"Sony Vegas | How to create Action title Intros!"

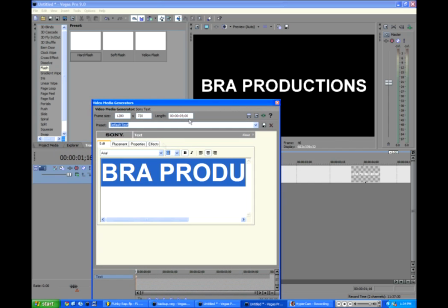So I just set this to the to the font that fills up the screen.
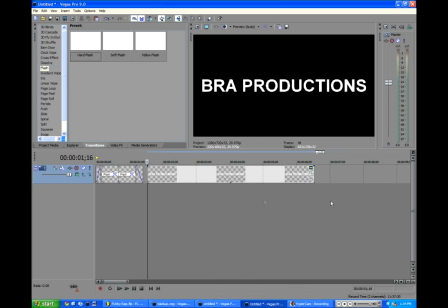Pretty good. I'm okay with that. And then, let's see. What do we want to do next? What do we want to do? There's a lot of different options. Let's add the red line, you know?
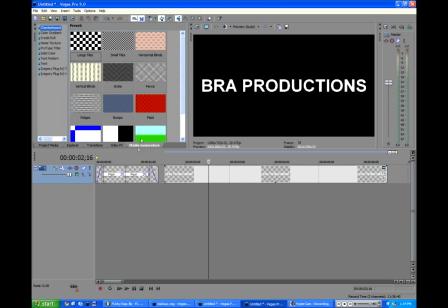Because nothing screams action than the color red. You know what I'm saying? So we're going to go to Media Generators. We're going to go to Solid Color. And we're going to go to Red. And we'll drag that underneath the Bra Productions tab.
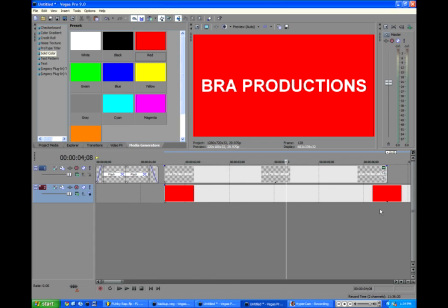We'll close out of this color box. Ooh, pretty long.
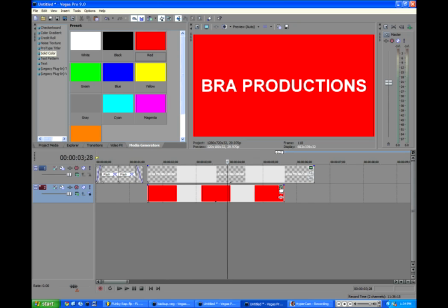We'll go ahead and clip the red down a little bit. We'll go to the event pan crop button.
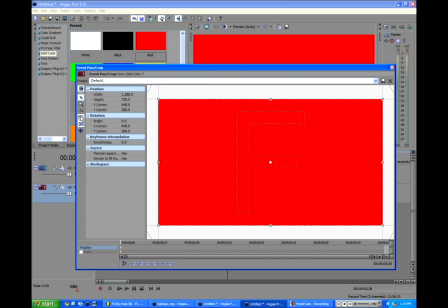Take the lock aspect ratio off, which is what we turned on earlier, but in this case, we want it turned off.
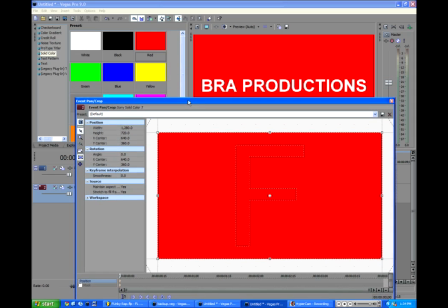And then just so we can see our comp,
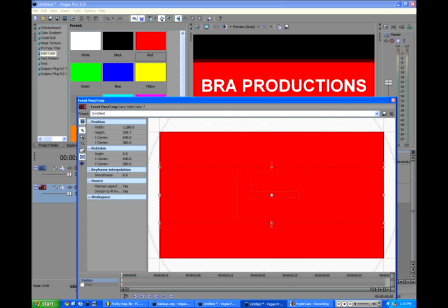we're just going to grab this bottom little toggle thing, and we're just going to bring it down to where it's a nice line. The thickness is up to you. Yeah.
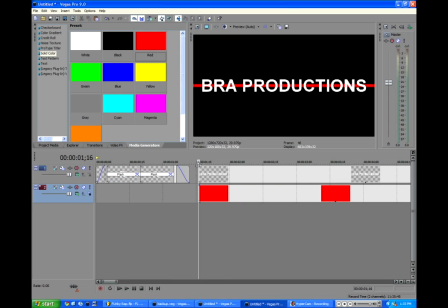All right, so that looks good. We'll go ahead and add a flash on the Bra Productions.
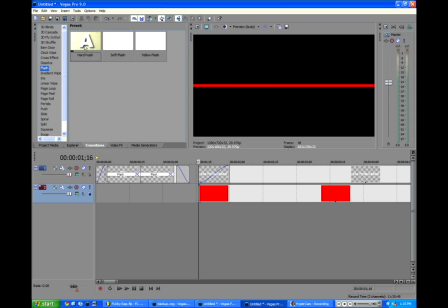So we'll go to back to transitions. We'll go to hard flash, drag that on there.
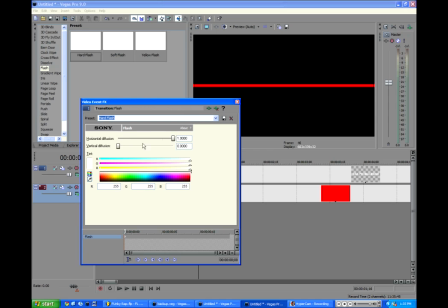And what I did in my comp is I added the horizontal diffusion all the way up, keeping the vertical diffusion at zero.
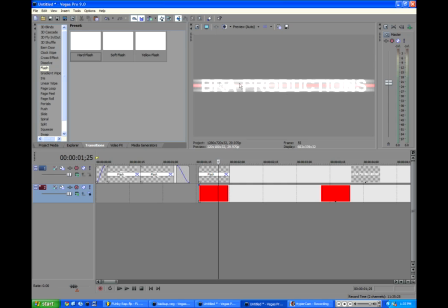So like right here, when the fade kind of comes down, it adds this nice like kind of light rays effect on the Bra Productions.
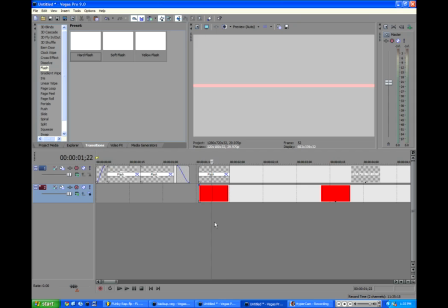It's pretty cool looking. Kind of adds to the actiony effect a little bit. And then, yeah.
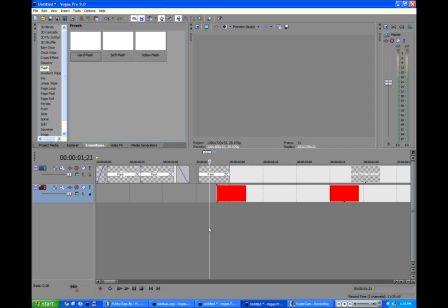So let's drag this line, if we hold Control Alt Shift,
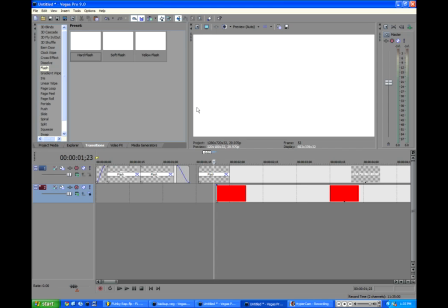over to where the flash creates the scene to be all white. So basically the middle of the flash, and that's where we want the red to start. And then create a fade
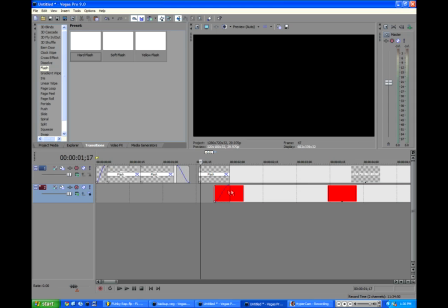that fades up to where the end of the flash. So basically we just made the intro fade for the line half the length of the flash, basically. And let's make it do a nice wipe across. So we'll go to already in transitions, and we'll go to the linear wipe transition.
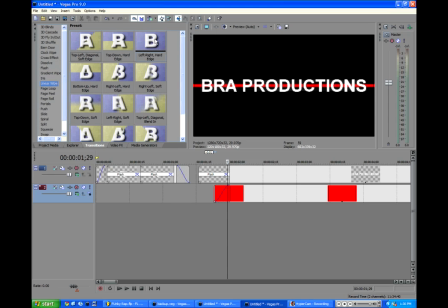And we will go to the left right hard edge preset, add that on.
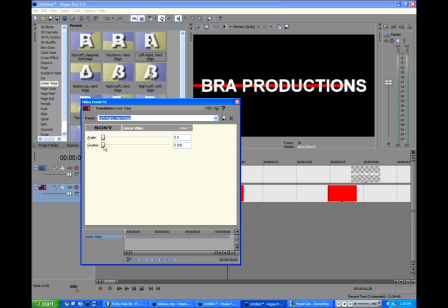And since this does have a hard edge, I don't really like that. So we're going to feather it. We're going to put it at 0.2. That should be good.
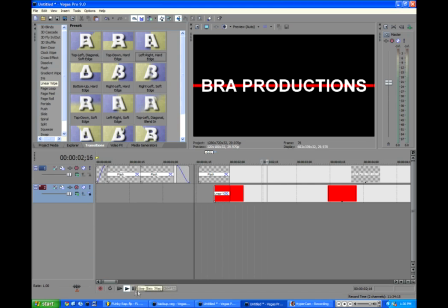So now if we look back at our comp, kind of see it flash over really fast. You know, got to have things flashy to make it actiony. That's kind of a cool line.
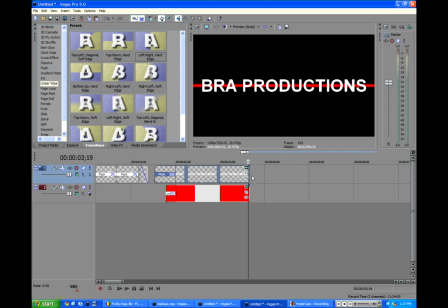If you want it actiony, you got to make it flashy. You might just see a future t-shirt that will have that on it. You might just see it. All right, so let's make the text look good.
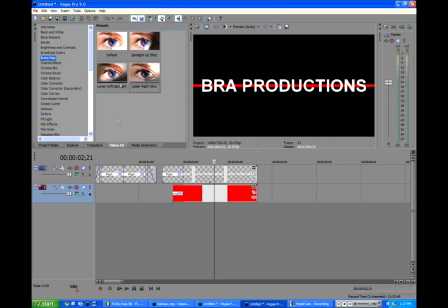So we're going to add in the bump map like we did for the letters at the beginning to the Broad Productions.
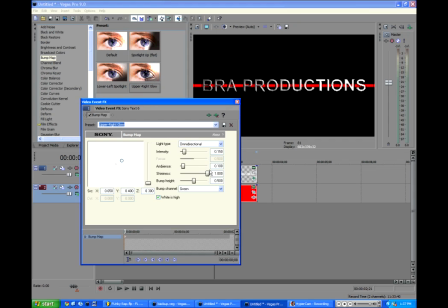You know, add in the upper right glow effect. And that looks kind of gross.
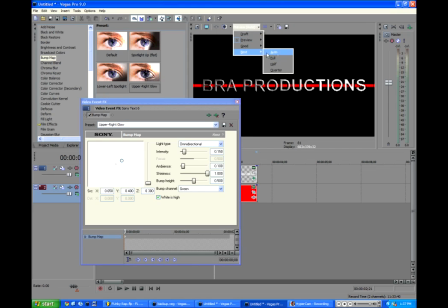Well, make sure you look at it in best full, because see, it makes a difference on how the text looks when the preview is on, just the lower resolution.
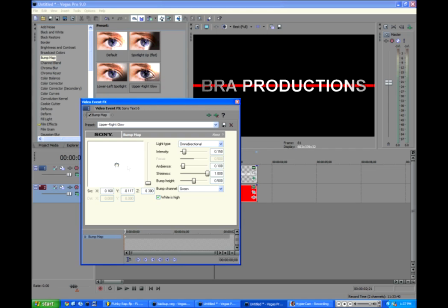But yeah, we're going to drag this little thing to the middle. So basically the light shines in the middle of the text, not in the corner how the default is. And already, this is pretty much how we want it. But let's increase the bump height just a little bit more, and maybe the ambience up a little bit so these edges aren't so drowned out by the middle light.
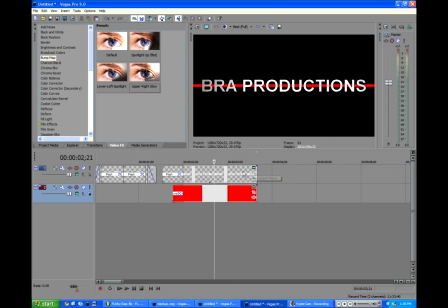Like that. That looks pretty good. Wow, I'm impressed. Pat on the back. And then we can add in a shadow to the Brawl Productions.
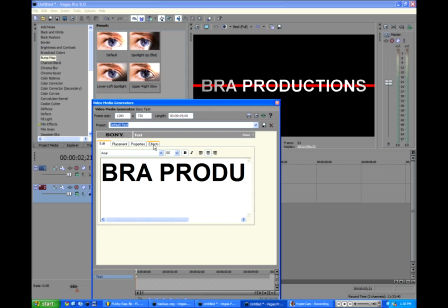We'll click the generated media, and then we'll go to effects, and we'll click draw shadow.